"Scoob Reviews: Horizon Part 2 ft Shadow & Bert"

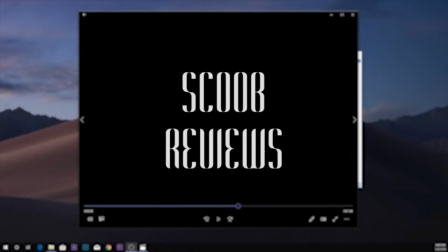0s
Alright, what is going on, guys? Scoob back with another episode of Scoob Reviews,
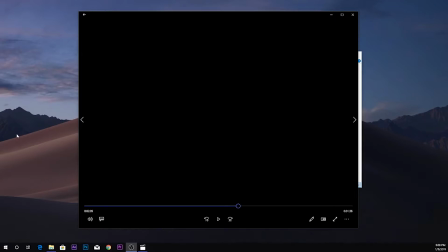5s
and we're going to be picking up in this episode where we left off from the last one, with part 2 of Horizon. And so we've already gone through the entire first part, and for the second part, not much has changed really. I pretty much kept everything consistent, except I feel like I definitely improved on some things in the second part, which is weird to say because it's obviously all one montage, but there's some clear separation between the two parts. Like there are things that I did differently for some reason in the second part that I liked more than the first one. But yeah, there's not much else to say. Let's get into it. Something you can notice there, I don't know if you can really hear it, but I accidentally left the audio on from like one of the clips or the cinematic. So I faded out the clip obviously, but I forgot to turn off the audio. So yeah, you can kind of hear it right here. Looks weird, but yeah.
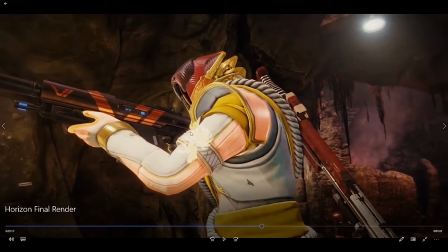46s
Okay, I really like this cinematic despite this warlock having like disgusting color armor.
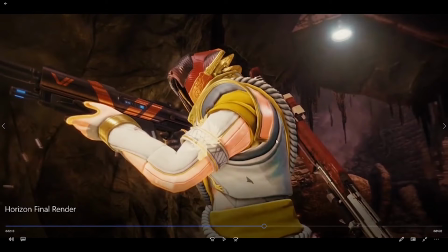50s
I thought it was pretty dope. Like I have the slowed down shots, cool angle actually. This is definitely one of the better cinematics in the entire montage.
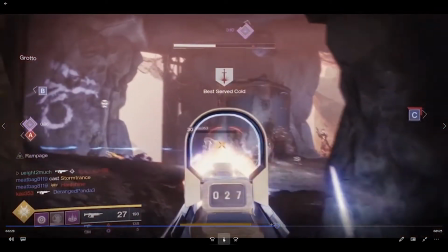58s
So I originally wanted Shadow's Auto Rifle Slayer with origin story to be like some sort of filler or something, but then I kind of ended up like snapping on it a little
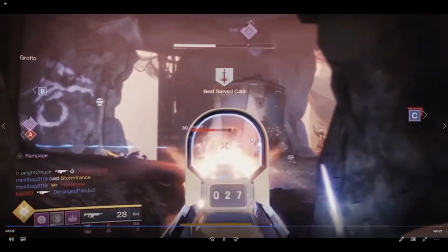67s
bit. Like there's obviously no sync in this part, he's kind of just like killing people. But then with this last clip, I did that, which I thought was really cool.
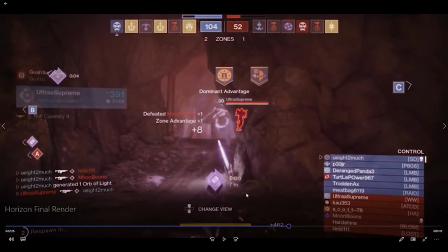74s
And then with his death, on the last kill, I did that where I like cut to his death and had like a twitch thing. And I thought that was sick because it would have looked honestly pretty bland and like just a filler if I had just showed all the kills. But I kind of made it like a little bit more than what it was by using those effects.
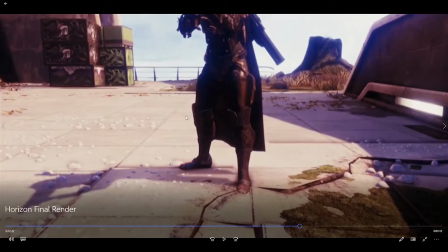89s
When you watch this cinematic, you can tell from the screen shake that in the game when you're filming with no guns, it's just really obvious in this.
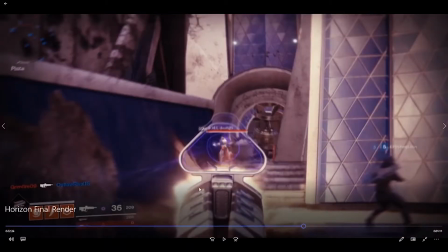95s
And I wish I had maybe walked slower when I filmed it. Alright, so the back-to-back inaugural address lights outs from Bert and Shadow. The biggest thing that I didn't like about this pair of clips that you're about to see is the warp. And I felt like I just did a really poor job of the warp, but I really liked the sync.
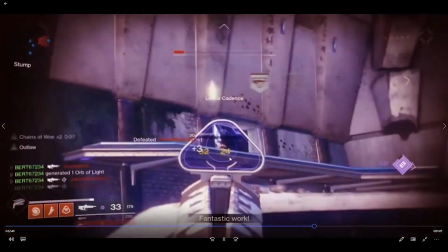110s
Especially the reload sync. I thought that was so cool. You can just see there's a ton of warp that is like super unnecessary.
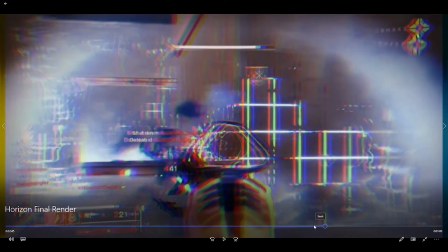116s
But something that I really felt like was important was how well I had synced the pulses and the reloads.
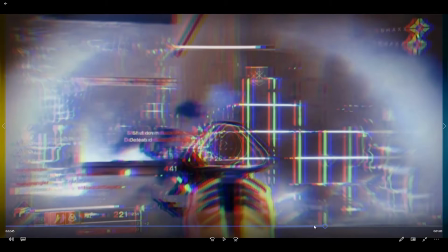121s
Like it just felt really nice. So it was kind of okay that I had it's obviously never okay to have warp, but it was okay to have the warp there, I felt, in that situation, because like it was really fast paced, the sync was really nice, and yeah, I had a really good flow there.
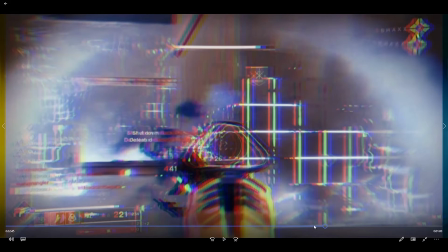135s
So that was like one of my favorite clips to edit in this, because it was just like really fun to get that like snappy flow with the bursts.
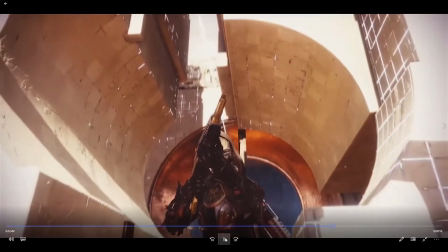142s
These cinematics are super boring. There's really nothing to say. They're just really linear, basic shots.
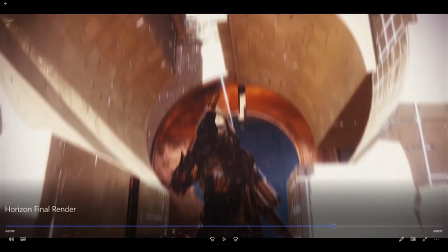147s
Nothing actually like important going on. I was just trying to fill time, I think, because I couldn't fit another clip in here, so I just had to use cinematics.
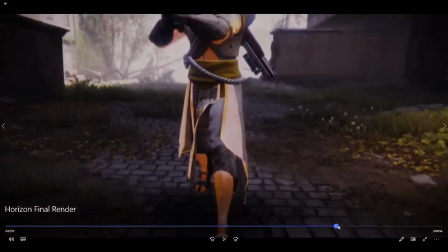153s
But I do like this transition from like facing the hunter to facing the warlock, and that's interesting because it's similar to the Bannerfall one,
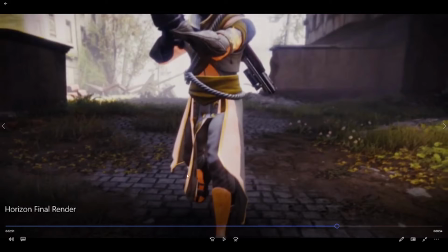160s
but I feel like I did this better because there's like some actual development in like the cinematic with the warlock walking here with Whisper into Shadow's trick shot,
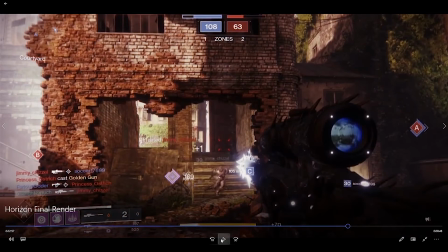169s
which like I don't even care if you say it's not a clip, it's dope. I love editing Destiny trick shots, they look cool.
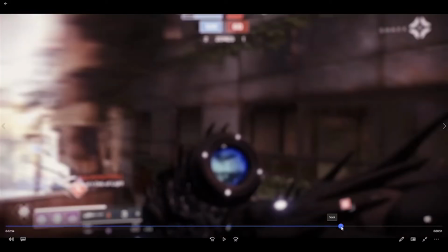173s
But something to notice about this is that, so obviously Shadow at the time he played on PS4,
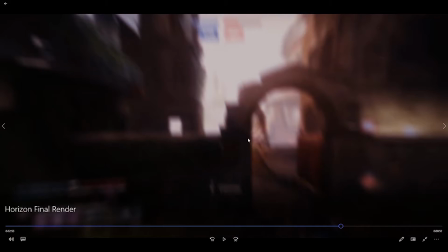179s
so his clips were 30 FPS 1080p, and I couldn't use time remap because they're 30 FPS obviously. But when you use Twixtor on like a spinning like trick shot like this, you get a lot of warp. And you're supposed to use time remap on trick shots because there's a ton of spinning, so the frames are a lot different. And so I guess I'll do a quick explanation of time remap versus Twixtor. Alright, so time remap, I don't really understand exactly how it works, but I know there's a lot less warping because you're sort of like working with more frames. But I know how Twixtor works, and that is, it sort of takes, if you have 2 frames, or I guess 3 frames, and the one in between the first and the third one, if you want to like speed that up, it'll sort of take a guess as to what the in-between frame would look like and try to blend them, and that's where you get warp, is that the frames sort of blending and like the program trying to sort of interpolate what it thinks the next frame would look like.
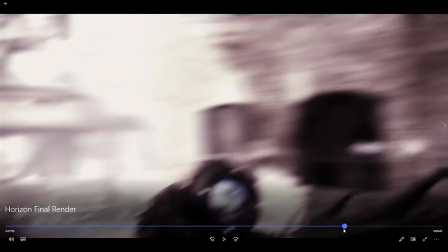228s
And so it's really tough to get smooth like trick shot motion with Twixtor like this, because every frame is so different from the last one.
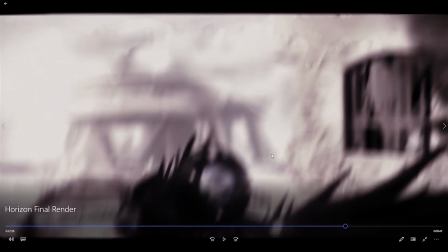234s
When Twixtor tries to blend the 2 frames together and produce what it thinks would happen, it just looks really bad.